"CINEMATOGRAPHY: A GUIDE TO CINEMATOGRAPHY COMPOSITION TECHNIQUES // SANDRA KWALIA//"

Hello, guys. I hope you're doing. Hey. Hello, guys. Hello. It's fine. It's fine. Just keep rolling. You can already start. So we're starting with today's meeting. We'll not really have the time to wait for other people because we're literally starting around the time we're supposed to finish. So that's the vibe of today's type of meetings. Every Thursdays, we basically have small presentations by any club member. So it's all about talking about any topic, any subjects related to cinematography, directing, anything. And so they have been kind of like doing a bit of research about that topic during the week. And today's the day they prepare a small presentation, they come, they share with you. It's all about just sharing knowledge around filmmaking, about all these technicalities, because that's what the film club is about, right? And by the way, if you're willing to present next week, you're more than welcome. Just come in touch, get in touch with us. So she will take you through the presentation, and then, yeah, I think we'll just be here paying attention. There's the guy rolling there, so every single one of these videos will be posted on YouTube, just as good content, and also on the Instagram page. If you're not subscribed to the Instagram page yet, you're an enemy of the film club, so you better be ashamed of yourself. But just take it away, Sandra. Okay, so hi guys. So today we'll be discussing about cinematography.
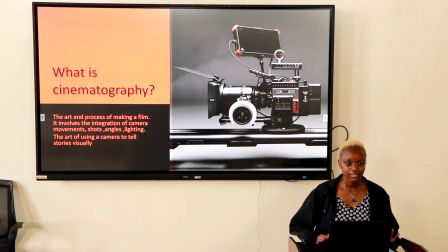86s
What is cinematography? Cinematography is the art and the process of making a film. It involves the integration of camera movements, shots, angles, and lightings. Or you can simply say it's just the art of using a camera to tell stories visually.
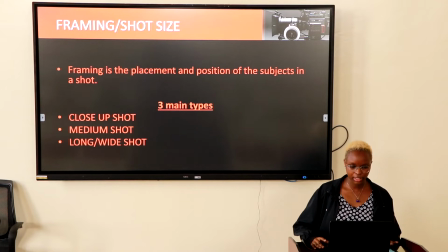106s
So framing is the placement and the position of the subjects in a shot. There are three main types: close-up, medium, and long or wide shots.
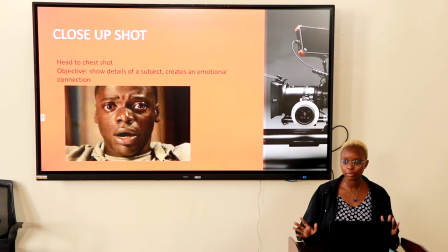115s
Close-up shot is basically just an approximation of a head to chest shot. It doesn't really have to be head to chest, but it's just an approximation. The main objective is to show details of a subject and create an emotional connection between the audience and the character.
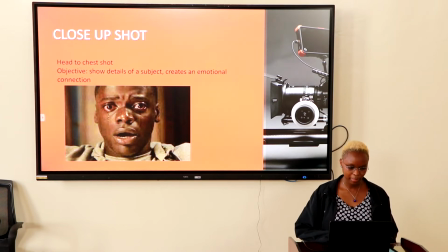133s
This is a clear example of a close-up shot. So basically the guy is terrified, right? That's what you can see, he's terrified. So the audience really gets it, you know.
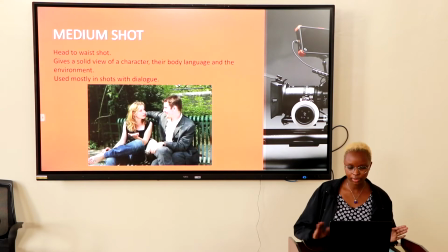149s
Then the medium shot, it's also approximated to be a head-to-waist shot. It gives a solid view of a character, their body language, and the environment. It's mostly used in shots with dialogue because we have to know the body language.
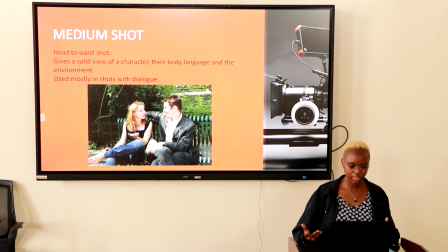166s
That's the whole point of a dialogue, so that we can read and get the context of what they're talking about.
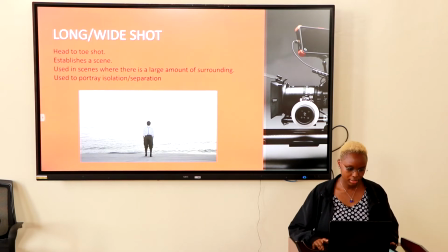174s
The long or the wide shot, it's also an approximation of a head-to-toe shot.
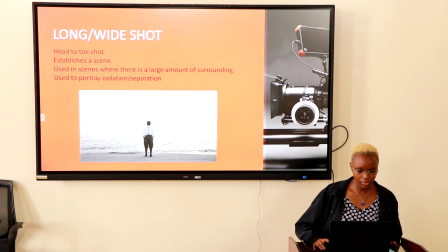179s
It establishes a scene, and it is used in scenes where there's a large amount of surrounding. And it's also used to portray isolation or separation.
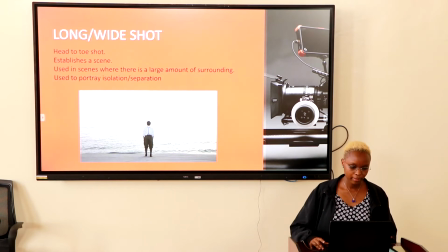189s
For instance, this picture, you can clearly tell that there's a sense of isolation, and also the surrounding is basically an ocean, if I'm not wrong, and he's somewhere at a beach.
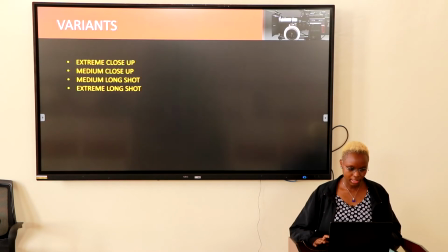204s
Yeah. So the next is variants. These are the variants of the main types of framings that we've talked about. So there's an extreme close-up, medium long shot, and extreme long shot.
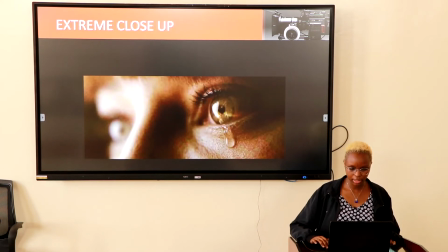222s
So an extreme close-up is basically an extreme of a close-up.
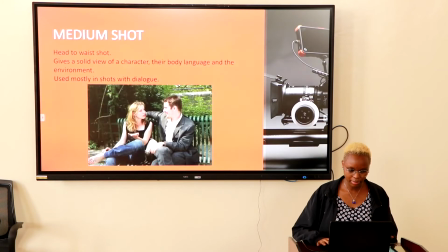228s
So a close-up, as we talked about, is a head-to-chest shot,
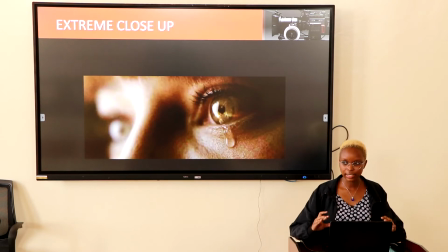233s
which means an extreme close-up is like nearer. So here you can see the eye and the tear, and it's basically used to give, like, really give details that should be noticed.